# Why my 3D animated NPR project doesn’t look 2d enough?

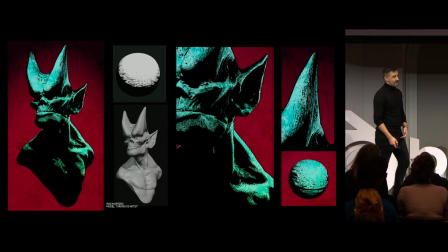242s
But that's not all, because then I found NPR, non-photorealistic rendering, and my mind just blew up,
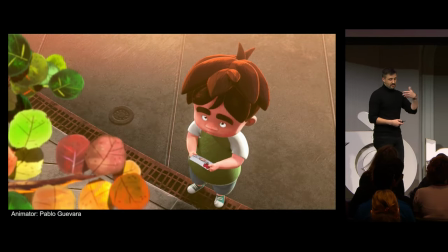249s
because I could get this previous intention of getting this kind of 2D animation result back in the days.
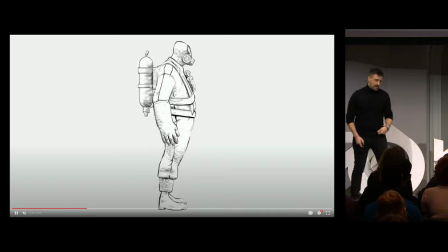257s
I love it especially when it looks 2D and yeah in my mind the message was clear I want I want to do this
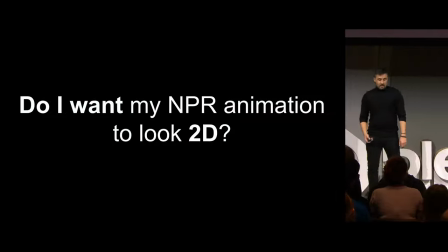265s
so yeah back to the to the previous question do I want my NPR animation to look to be and for me the answer is yes thank you
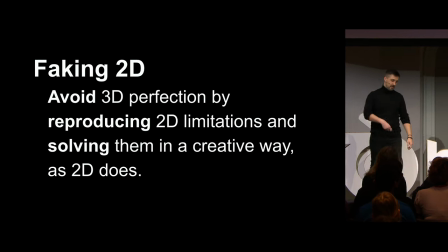275s
so let's go straight to the point as I said before faking 2D it's about avoiding perfection
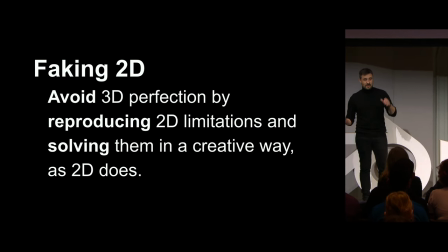281s
and reproducing 2D limitations and solving them in a creative way as 2D does.
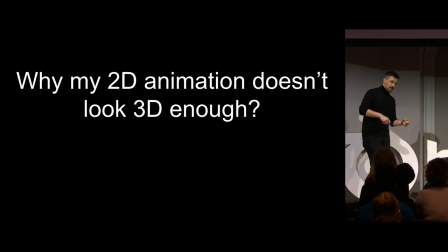290s
Let's think it in the other direction, the opposite direction. Why my 2D animation doesn't look 3D enough? Could be a lot of reasons but I think that mainly it's because two of them,
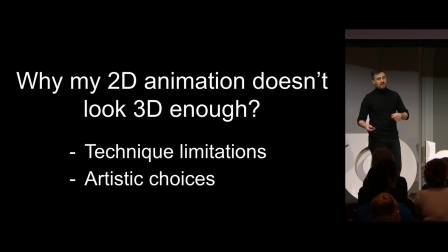301s
there's technical limitations and because sometimes it's very difficult to get 3D results with 2D animation and yeah also artistic choices because maybe in terms of style you don't want to get that approach to 3D results,
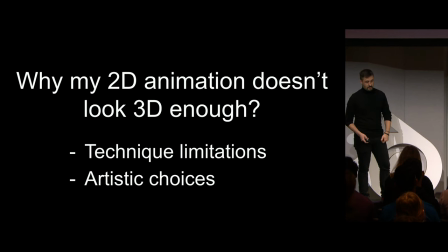315s
right? And that's fine. So yeah, but let's talk about technical limitations.
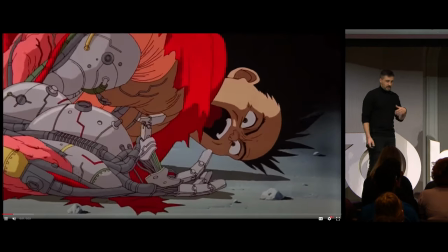322s
This could be, might be kind of subjective, but if I try to think about the finest 2D animation,
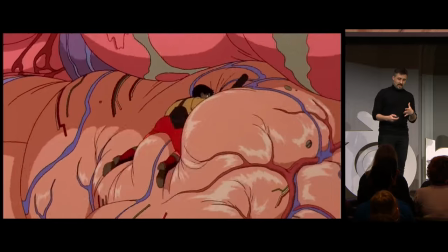329s
what I get in return is this kind of 3D organic feeling of reality, right?
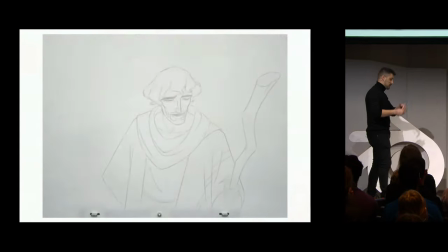336s
And this huge amount of control on volumes,
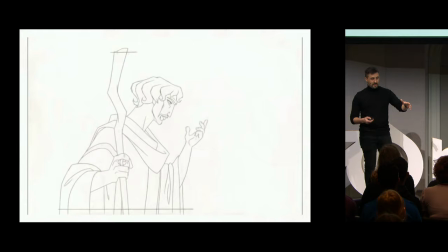340s
and say perfect perspective it's a hard work
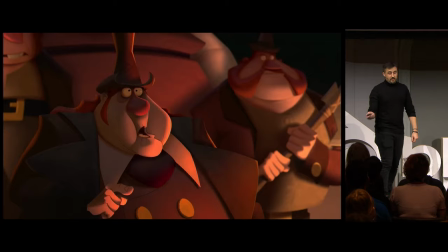345s
for 2d animators right while for 3d animators we also we
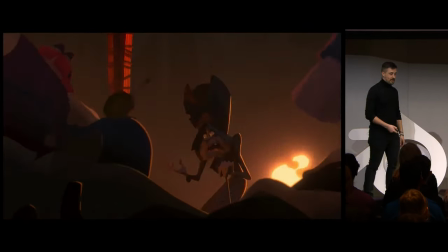350s
almost have it for free because 3d it's perfect and precise by by
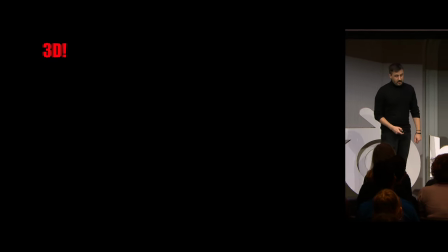355s
default yeah
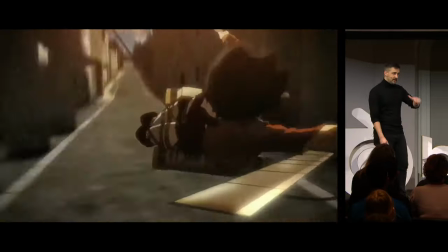359s
for example camera orbitation for me this is the highest 3d flag to
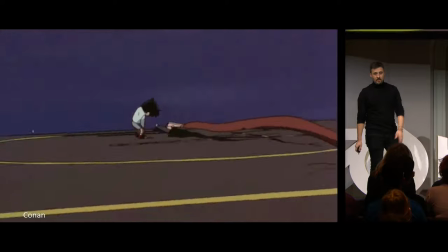365s
avoid because in 3d it's so easy you only have to grab your camera object, put a couple of keyframes, and you got it right.
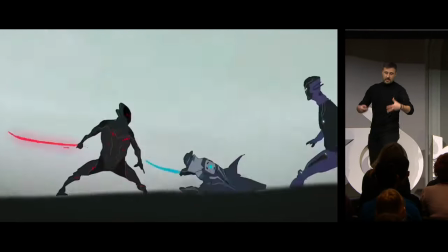372s
But the true animator has a lot of struggle. It requires precise drawing skills that, yeah,
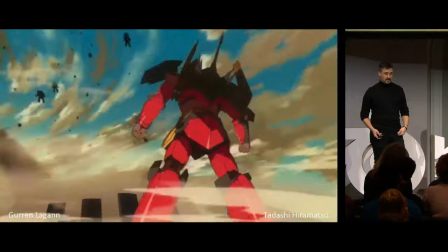380s
when something happens about camera rotation, it's the first alarm that shot out and it doesn't look to be at all.
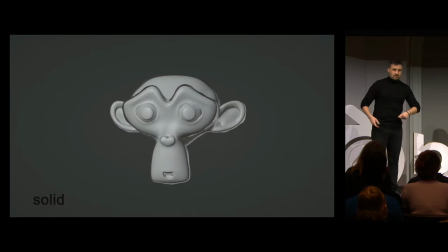390s
So, but sometimes you don't have a choice. You want to make a camera rotation, so let's see how to,
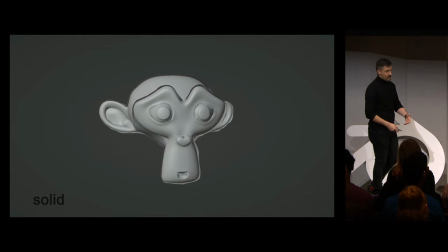395s
with this mindset how to avoid the 3d feeling right I have this camera animation around
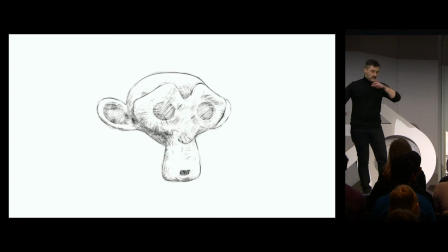402s
my Suzanne I have this cool pencil shader that I've been working on
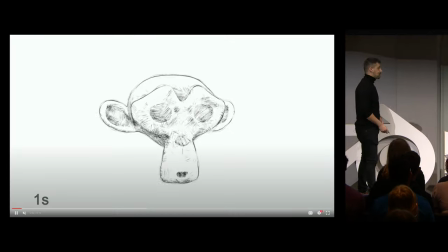407s
let's put it together to see what happened and yeah a lot of 3d
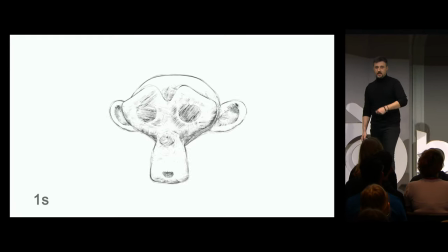412s
alarms shut out right like obviously this camera it's animated on once so let's make this a spider best thing
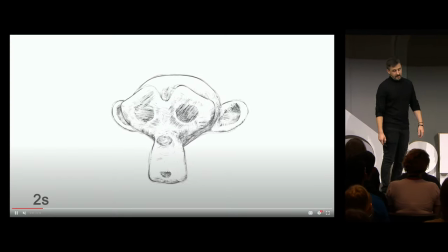420s
making animation of truth and see what happened yeah it's kind of good but I'm looking for something more obvious.
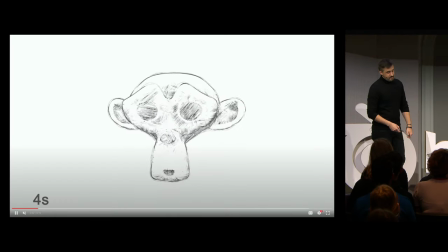428s
Let's try the animation on force. Yeah, kind of more cranky, more obvious, right?
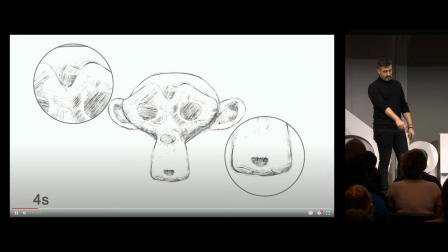436s
But look, we can see that in the shading there are some kind of lines stick and floating on camera space.
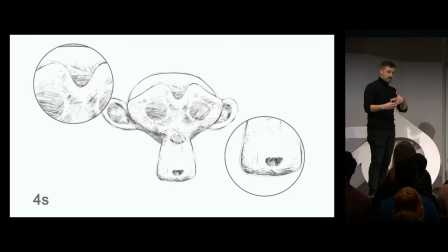444s
Obviously I'm working on camera coordinates for these lines to get a flatten result. But yeah, if this is a drawing,
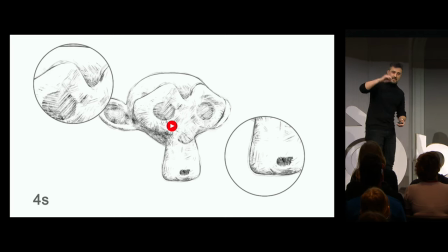451s
this can be very difficult to put all these lines and every keyframe on the same place so let's just add
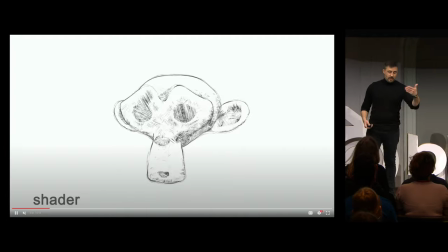458s
some variation on these lines on every keyframe as it everything has been
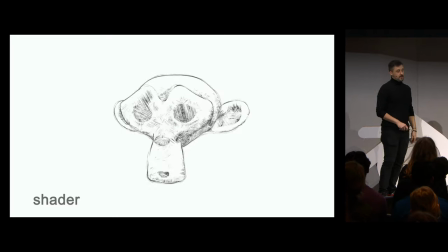463s
withdrawn every and every keyframe right and yeah it's much closer right
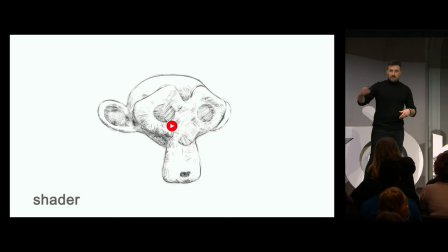470s
but also if this is a new drawing on every keyframe let's talk about this concept that i
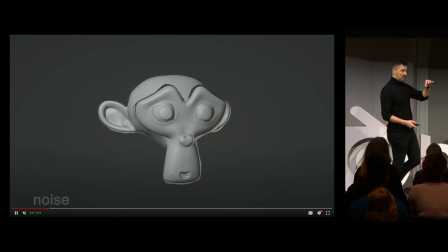475s
don't put the same the lines on the same place i have some slappy hand and
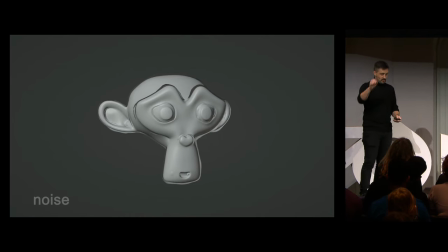480s
yeah put it the lines make some some kind of
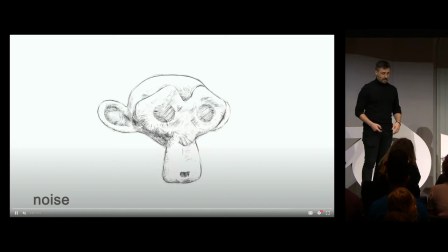485s
variation and put it on together on the shader with all
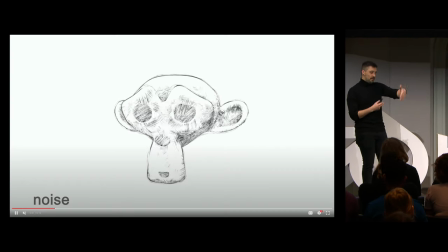490s
these line variation and yeah it's kind of another layer of irregularity on top of everything which is a it's a plus.
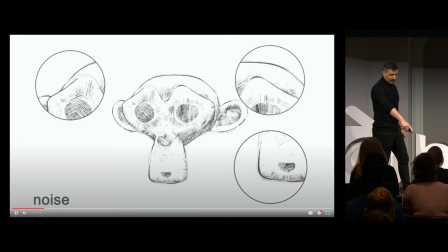500s
But yeah let's see also this outline thickness it's always the same on every keyframe that means
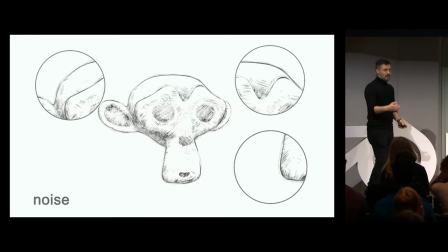506s
that I match the same pressure with my pencil on every keyframe this had to be something difficult,
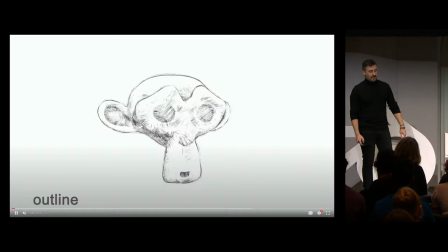513s
right? So, yeah, let's also have some more variation every keyframe and, yeah,
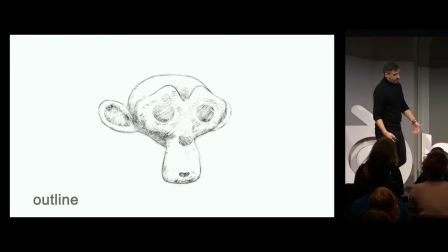519s
it starts giving a much closer to the vibes, right?
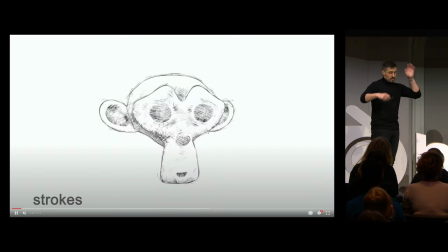524s
And yeah, let's also have some loose strokes around the object to make some sketchy thing.
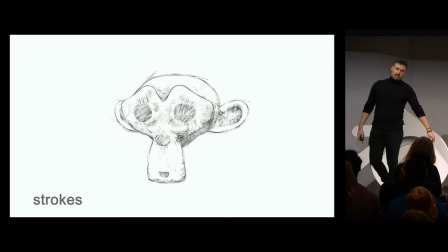530s
And yeah, this is far away from our first proposal, right, of making a cool shader and put the animation on choose.
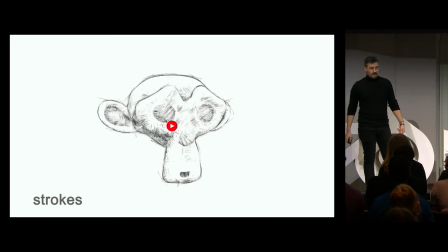535s
Now there's a lot of more concepts in between that give us a closer approach on 2D animation.
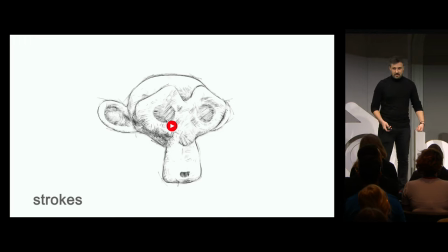545s
But all these things about adding imperfections, it's not something new on 3D workflows, right?
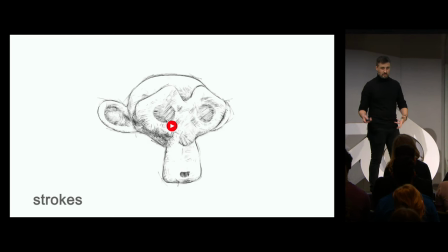551s
Because on photorealism we have to add imperfections too to have some unbelievable results, right?
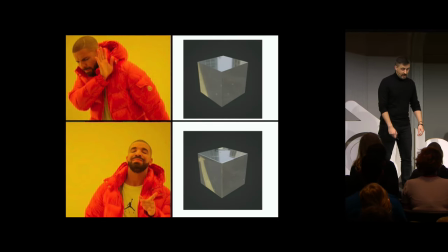558s
Like adding some pebbles on our meshes and breaking these perfect 90 degrees corners
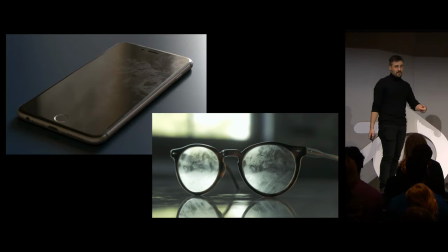565s
or also using roughness and normal maps and that's because again 3d it's perfect and precise by default and this won't be different for npr we also need those
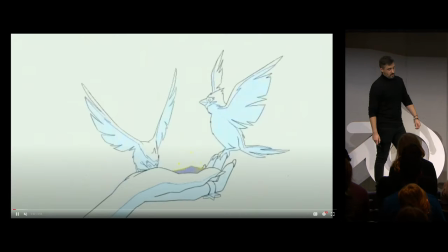576s
imperfections so yeah the interesting here is that 2d tries to solve
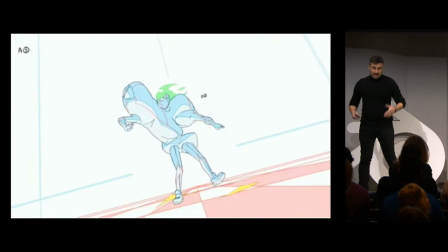583s
these 3d challenges in a creative way and that's what you need to replicate because Because, you know,
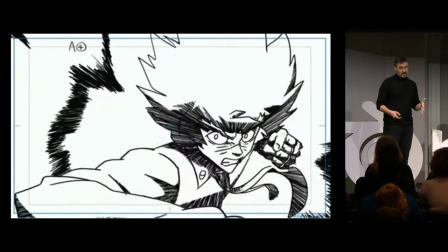589s
it's not something that 2D reads in an easy way,
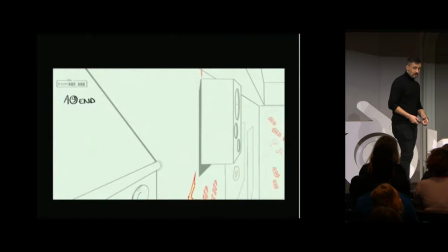595s
so you have to think what's difficult for a 2D animator and not use 3D solutions to solve your problems.
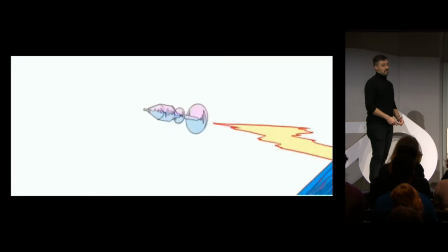602s
You need to find this creative way to solve the specific situation that you're working on.
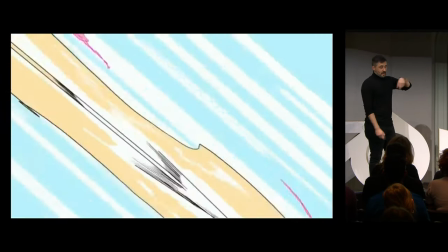608s
And as a 2D animator, in the first place, I should try to avoid this camera rotation thing and trying to fake
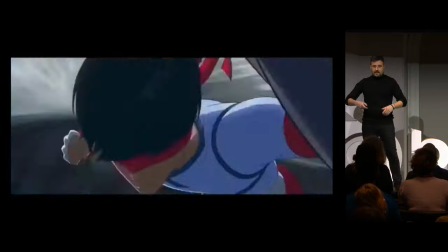616s
some parallax thing or even faking focal length animation camera too.
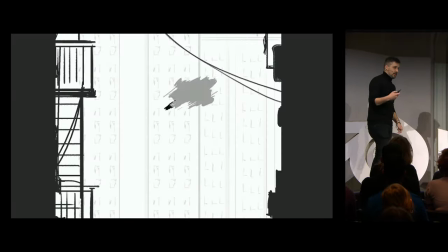623s
But yeah. I like to think about this concept that a 2D animator is modeling,
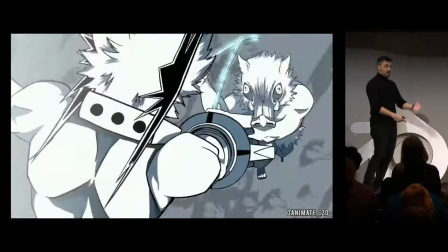631s
texturing, shading, rigging, and yeah, also animating at the same time.
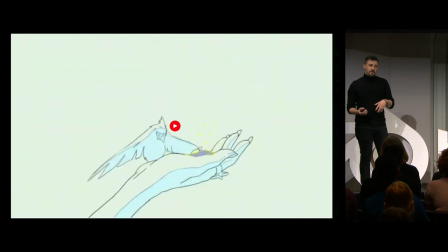636s
So when you're working on a personal NPR animated project, this puts you in the same kind of same place like a 2D animator.
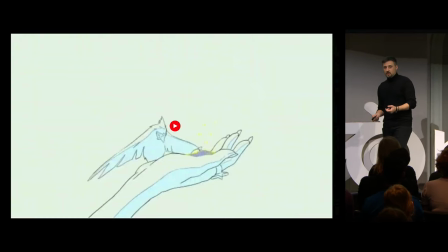646s
But what happens when you try to make a whole production,
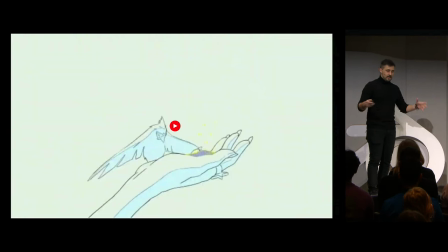650s
when you try to involve different kind of artists in order to make a whole production with this style.
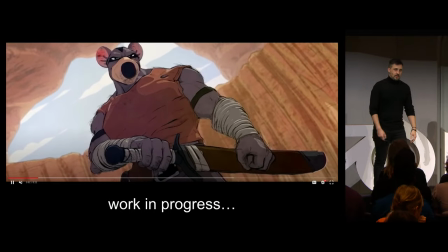658s
and right now I'm working on a personal project that would like to to bring it you as a finished project but you know personal
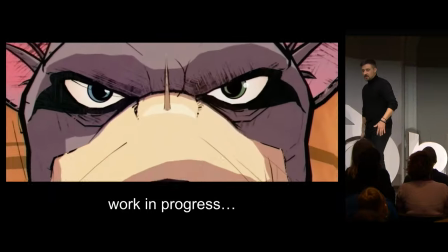665s
projects what a hell sometimes
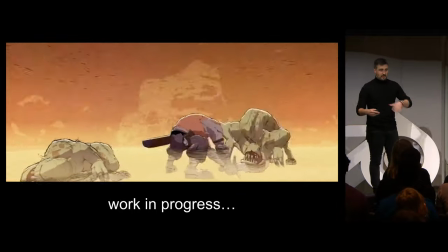669s
and yeah in this project I'm trying to find this pipeline and reach all this
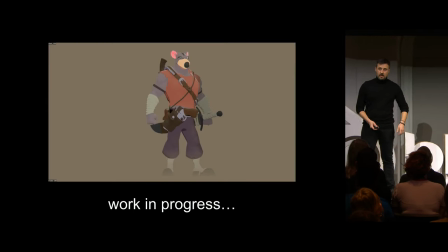675s
3d aspect that you have to take in count in order to avoid the the 3d feeling and
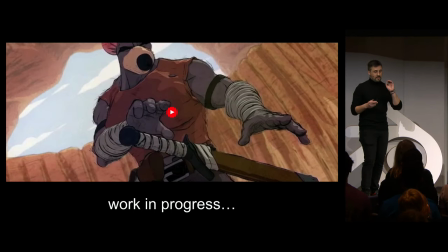682s
the most important is what involved what kind of aspect involves in every
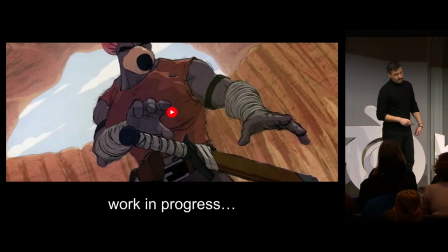687s
department on this production. But yeah, again it's a work in progress project, but I will try to highlight some kind of abstract that I found
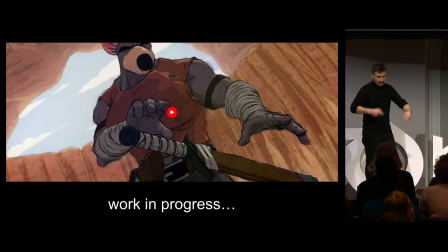702s
and hopefully the next year I come back and make an extended version,
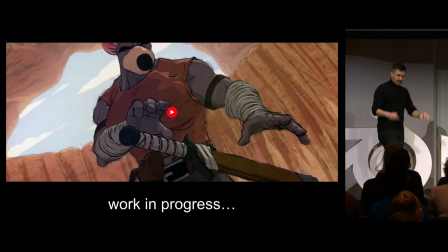707s
maybe in the classroom, and let's see more specific progress. But yeah, let's see.